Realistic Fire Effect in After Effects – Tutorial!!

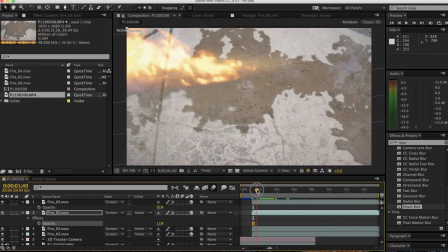Hey, what is up, guys? Today I'm going to be showing you how to do this fire effect in After Effects, and it's actually pretty easy to do.
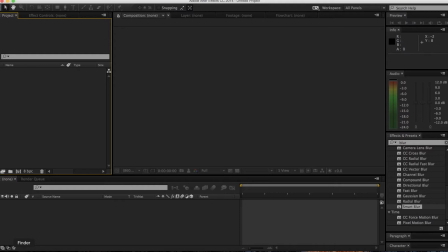So the first thing you want to do is open a new project in After Effects, and then drag in your footage for the background where the fire is going to overlay.
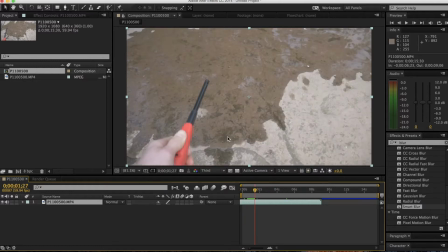So just drag that on and select where you want the fire to be. So I got where I want the fire to start, so what I'm going to do is go to Animation and Track Camera.
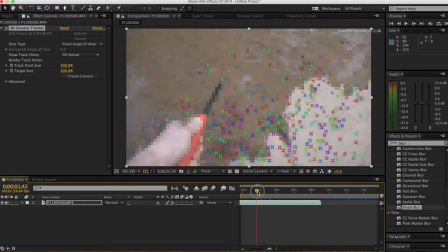Okay, so once the camera's tracked, you can see all these tracking points on the scene, as you have here.
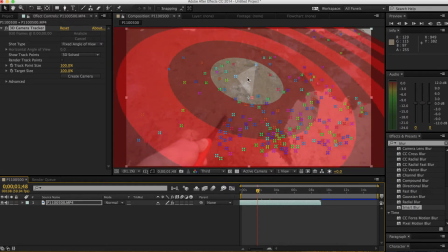And you want to set a good spot where you want the fire to be, so kind of flat on the ground.
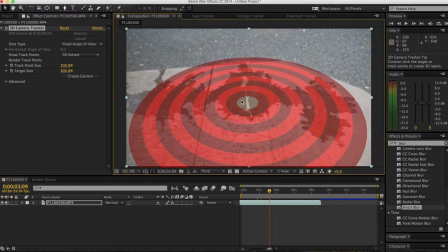I'm just going to go back up, and so you can see this is a good place about here. This is right where I want the fire to be, so I'm going to right-click and create solid and camera.
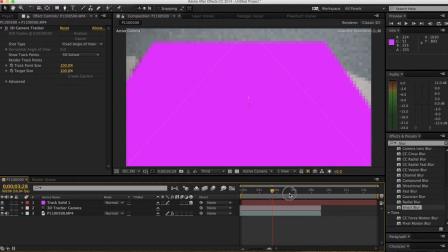Now I have this big solid here, don't need that though, so just get rid of that.
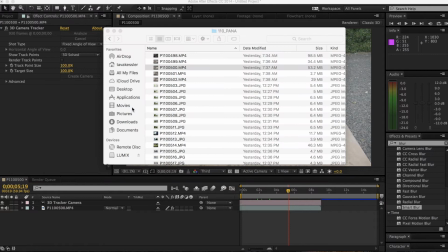And now I need to bring in my fire. And for this I'm using Video Copilot's Action Essentials and one of their fire effects.
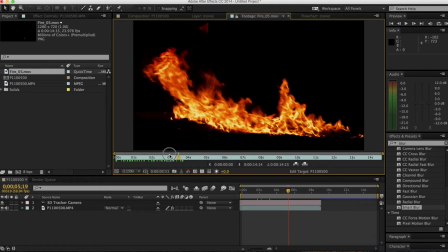So this fire is good because it starts up and kind of explodes from where it is. And so what I'm going to do is just drag this onto my timeline.
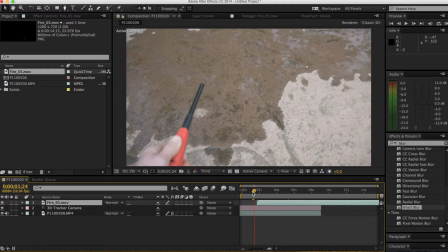And now I need to align this up with when I want the fire to actually start, so it kind of explodes out of it the right timing.
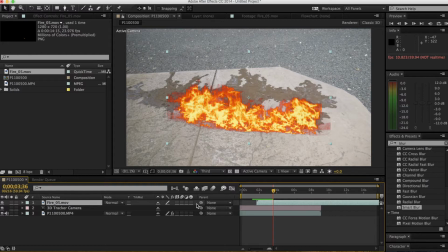Alright, so that looks pretty good right now. And so what I need to do now is put it onto 3D. So I just do that by clicking this right here. And now it's tracked to the scene more or less, but it's not a great track because of its position right now. So if I click P, I can adjust all three coordinates of direction.
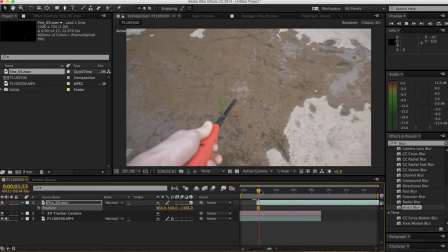So I'm gonna move the Z-axis way back until I have something that looks like it's actually tracked to the scene and stuck on where I want it to be.
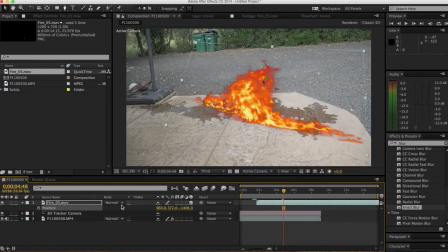All right, now I can move the X and Y axes to position it over the area that I want. So that looks about good. And then rotation. I can just rotate it until it is positioned again how I want it, like that.
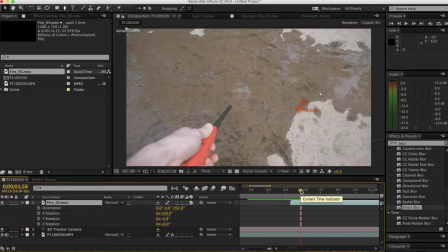And also, as you can see here where the lighter is trying to light the fuel, the fire starts to the wrong side, so I can just position again and move it to the left a little bit there.
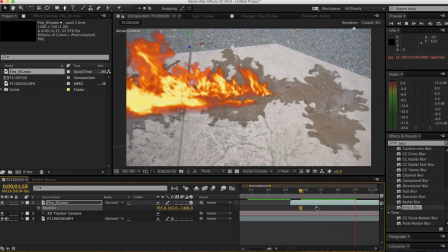And so now it looks like the fire is coming out of where I lit it from, and it looks pretty good tracked in this scene.
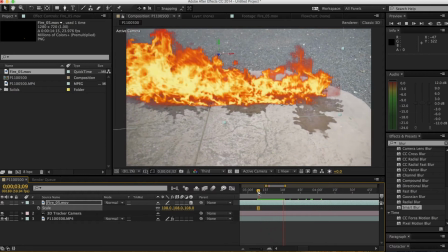So the fire right now looks pretty good, however it is really orange and unrealistic,
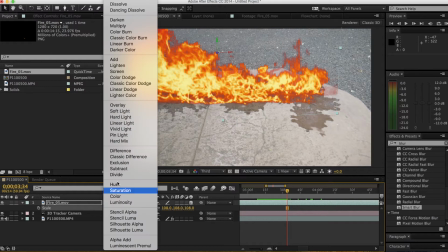so the thing you want to do is turn it on to the blend mode of screen.
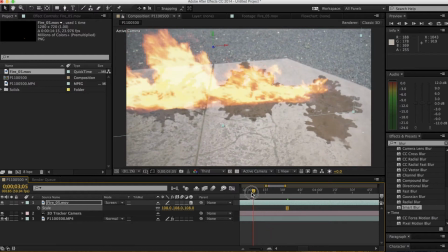This is going to give it a lighter color, but also looks way more realistic as fire should look in real life,
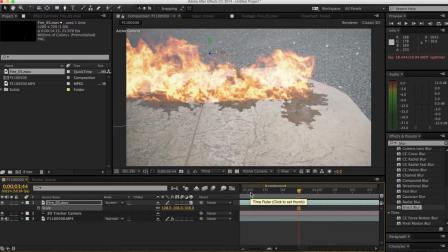especially with the flat profile of the camera I'm shooting on, so you can color grade more color in post. So now what I'm going to do is duplicate the fire clip here. So just press Command D. And now what I'm trying to do is create some fire reflection around the bottom, so I'm just going to move this clip out and shrink the scale.
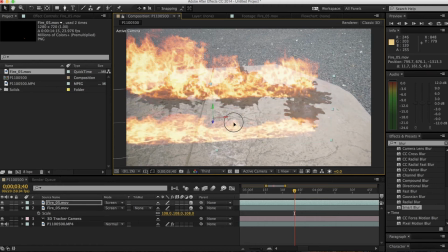Just try and flatten the image a little bit here. So it looks bad now, but you'll see what I'm doing.
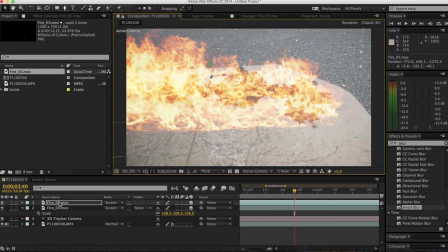So just expand it out here, move the duplicated clip under the original,
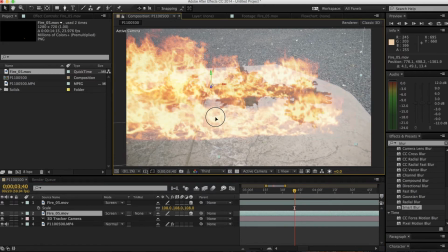and move the fire so it's sitting about under where the other one is. And now go into the effects and search for blur. You can just use a fast blur or whatever.
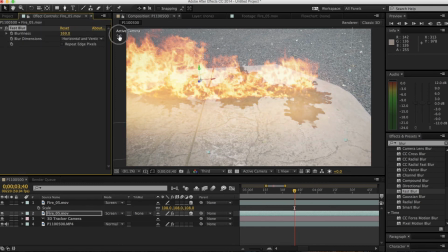Put it on the light layer and raise up the blurriness until it's just kind of a haze. Then click T and lower the opacity.
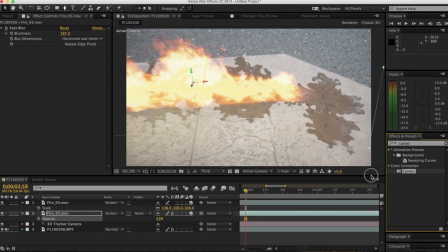And on the effects, search for curves. Add that on there and lighten the shot a little bit.
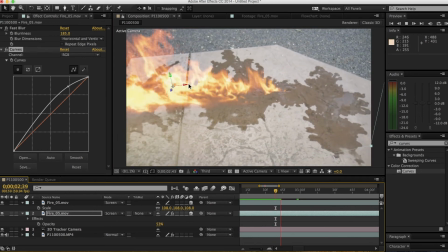There's a little bit of a lit section under here that's directly correlated to the fire up here, just to give it that better, more realistic look.
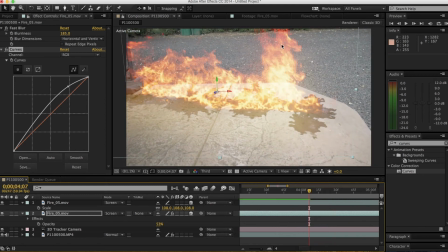There are a lot more things you can do, like adding multiple layers and thickness and different fire assets, and also some heat coming off of it, or maybe some reflection in the liquid at the bottom. But all that takes a lot of time. This is just a super simple tutorial on how to get fire that looks pretty good tracked into your scene in just a few minutes.
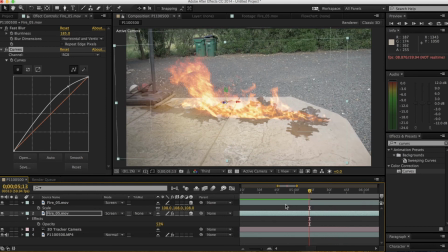So anyway, if you like this video, please like, share, and subscribe, and I will see you guys next time.